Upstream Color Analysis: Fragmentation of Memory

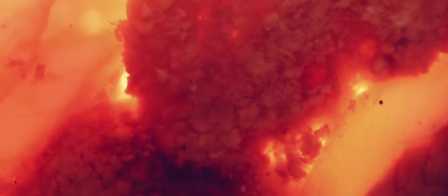(0:04)
Stephen Caruth's 2013 experimental drama Upstream Color is an intense experience, visually and auditorily.
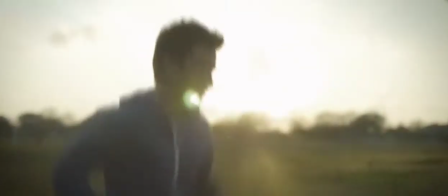(0:13)
The film maintains a sense of relentless forward motion while presenting as information in a disorientating way, so we feel almost powerless to catch up.
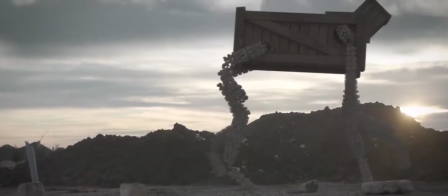(0:22)
In addition to the refreshing lack of plot-related dialogue,
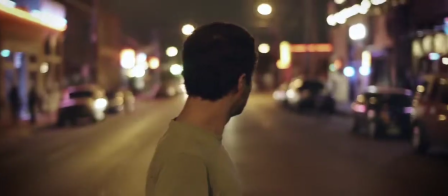(0:26)
Caruth achieves this effect, I think, by deliberately subtly subverting our own knowledge and expectations of the film language.
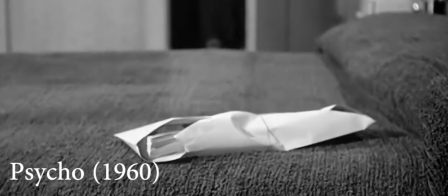(0:33)
An easy example would be the close-up, traditionally used sparingly to draw attention to an important bit of detail that one might have otherwise missed.
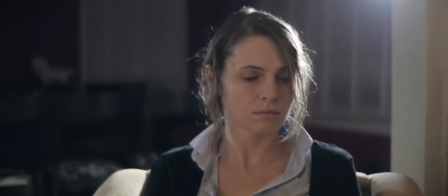(0:42)
In this film, it's used liberally, so much so that entire scenes are comprised of a quick succession of close-ups.
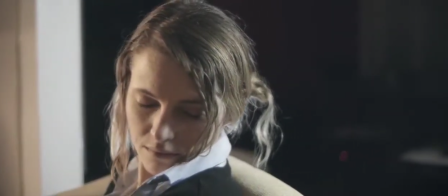(0:49)
Since we're used to the language of film, we know to pay closer attention to these close-ups.
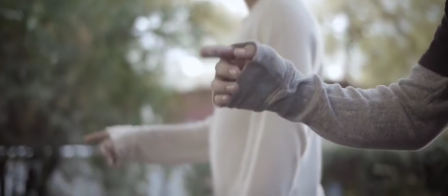(0:54)
The problem, of course, is that not every shot contains important information, some of them are just distractions.
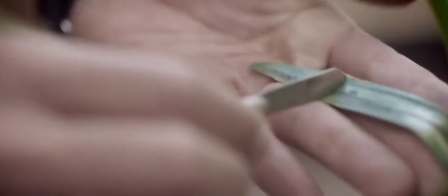(1:01)
For example, in the opening setup, it's crucial for us to understand that the blue pigment on the plant is correlated with the presence of the worm creature,
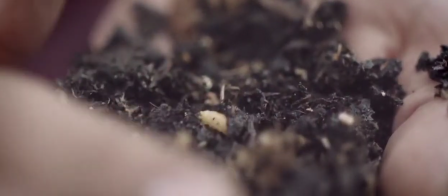(1:09)
but this can be easily missed among all the other compelling close-ups.
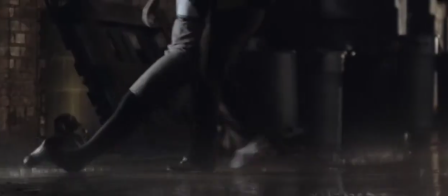(1:14)
I think the technique successfully evokes emotions in the viewer that ties to the film's themes,
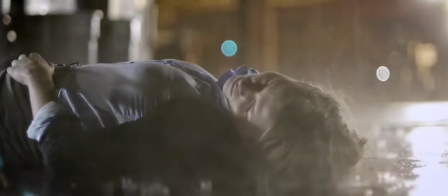(1:20)
namely disorientation, which is of course what the protagonist also feels throughout the film.
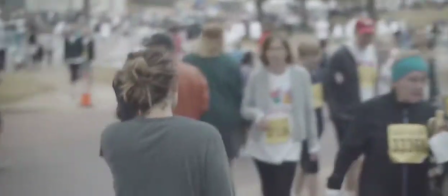(1:25)
What little dialogue there is during the initial setup is spoken out of context, confusing the viewer.
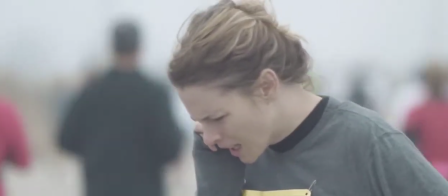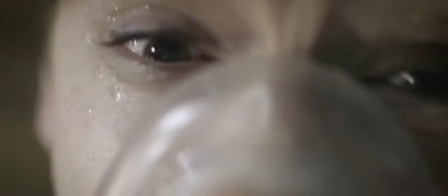(1:39)
So that when the inciting incident rolls around, the thief implants the worm into the victim, we hang on to his every word, just as Chris does.
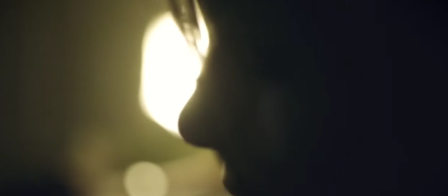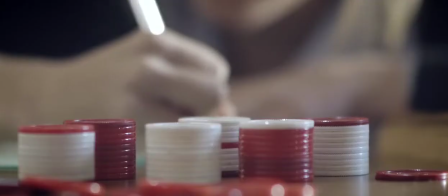(1:55)
His instructions are arbitrary, but at least he gives instructions, and from them, some semblance of a discernible plot emerges.
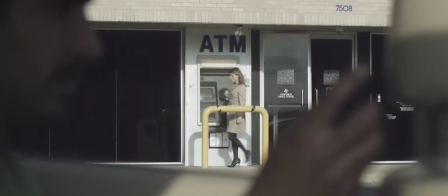(2:04)
Ironically, it's when Chris's mind is completely taken over that outwardly, she seems to have a goal.
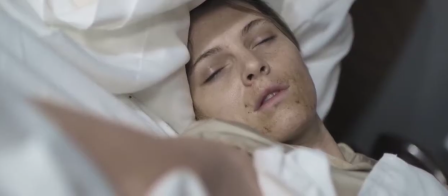(2:10)
Of course, this quickly ends when the thief abandons her, and she's left to pick up the pieces, just as the audience is left to figure out what the rest of the film means.
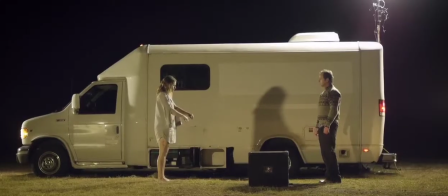(2:20)
Act 2 begins around when the worm is drawn to the sampler dude.
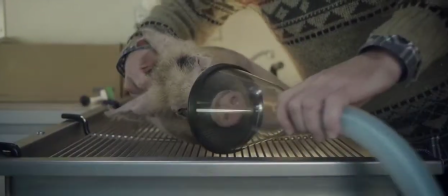(2:24)
He takes the worm out and implants it into a pig, and now the pig and Chris are eternally connected somehow.
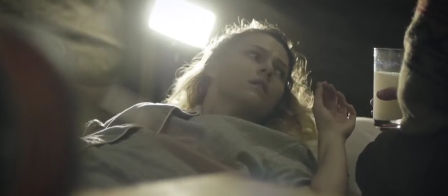(2:30)
She seems to forget everything and has to figure it out from there.
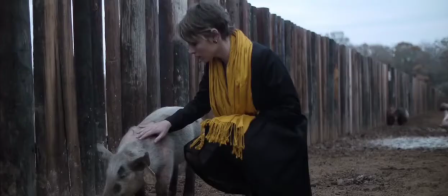(2:34)
Her objective seems to be to reunite with her soul pig,
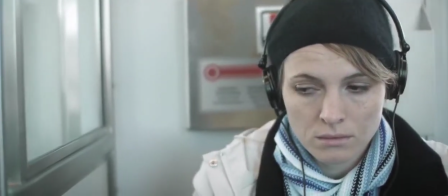(2:40)
and she She does this by working together with another victim to retrieve their collectively lost memories and return to the farm.
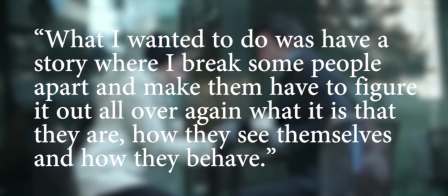(2:47)
Karutha said, What I wanted to do was have a story where I break some people apart and make them have to figure it out all over again what it is that they are,
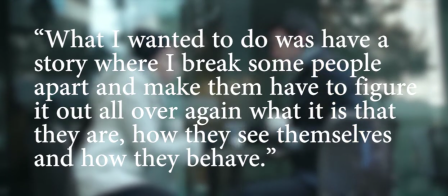(2:56)
how they see themselves, and how they behave.
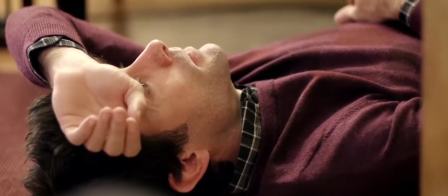(2:59)
At some point, having both gone through this traumatic experience, Chris and Jeff start to become confused as to which memories are actually theirs.
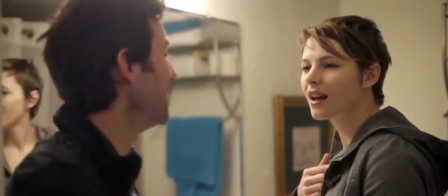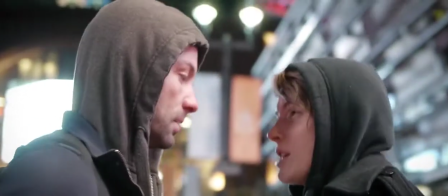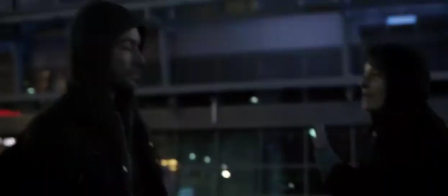(3:20)
The breakage in their psyche is formally represented through the breakage in the editing.
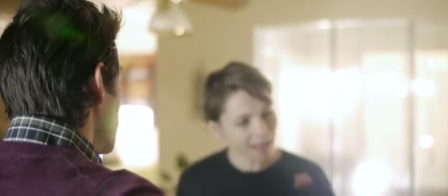(3:26)
That is, the duration of each shot is very short, creating a feeling of fragmentation.
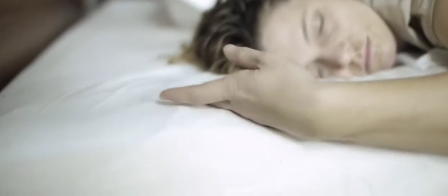(3:32)
Even continuous actions are broken down into several shots through the use of jump cuts or a repetition.
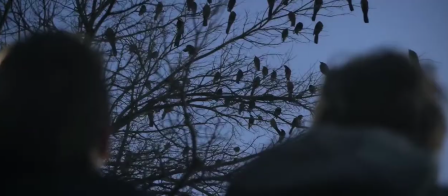(3:38) They could be Starlinks. They could be Starlinks.
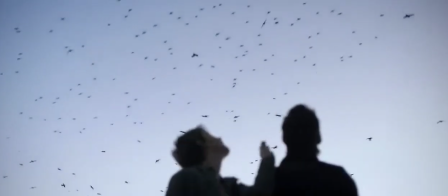(3:42) They could be Starlinks. They could be Starlinks. They could be Starlinks.
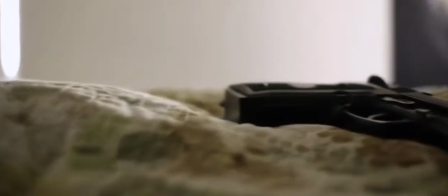(3:47) They could be Starlinks. They could be Starlinks. They could be Starlinks.
Combined with the liberal use of close-ups, this creates a sense of disorientation for the audience,
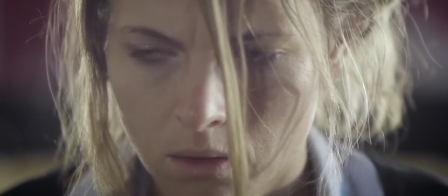(3:55)
which mirrors the character's own loss of defined purpose and identity. reality.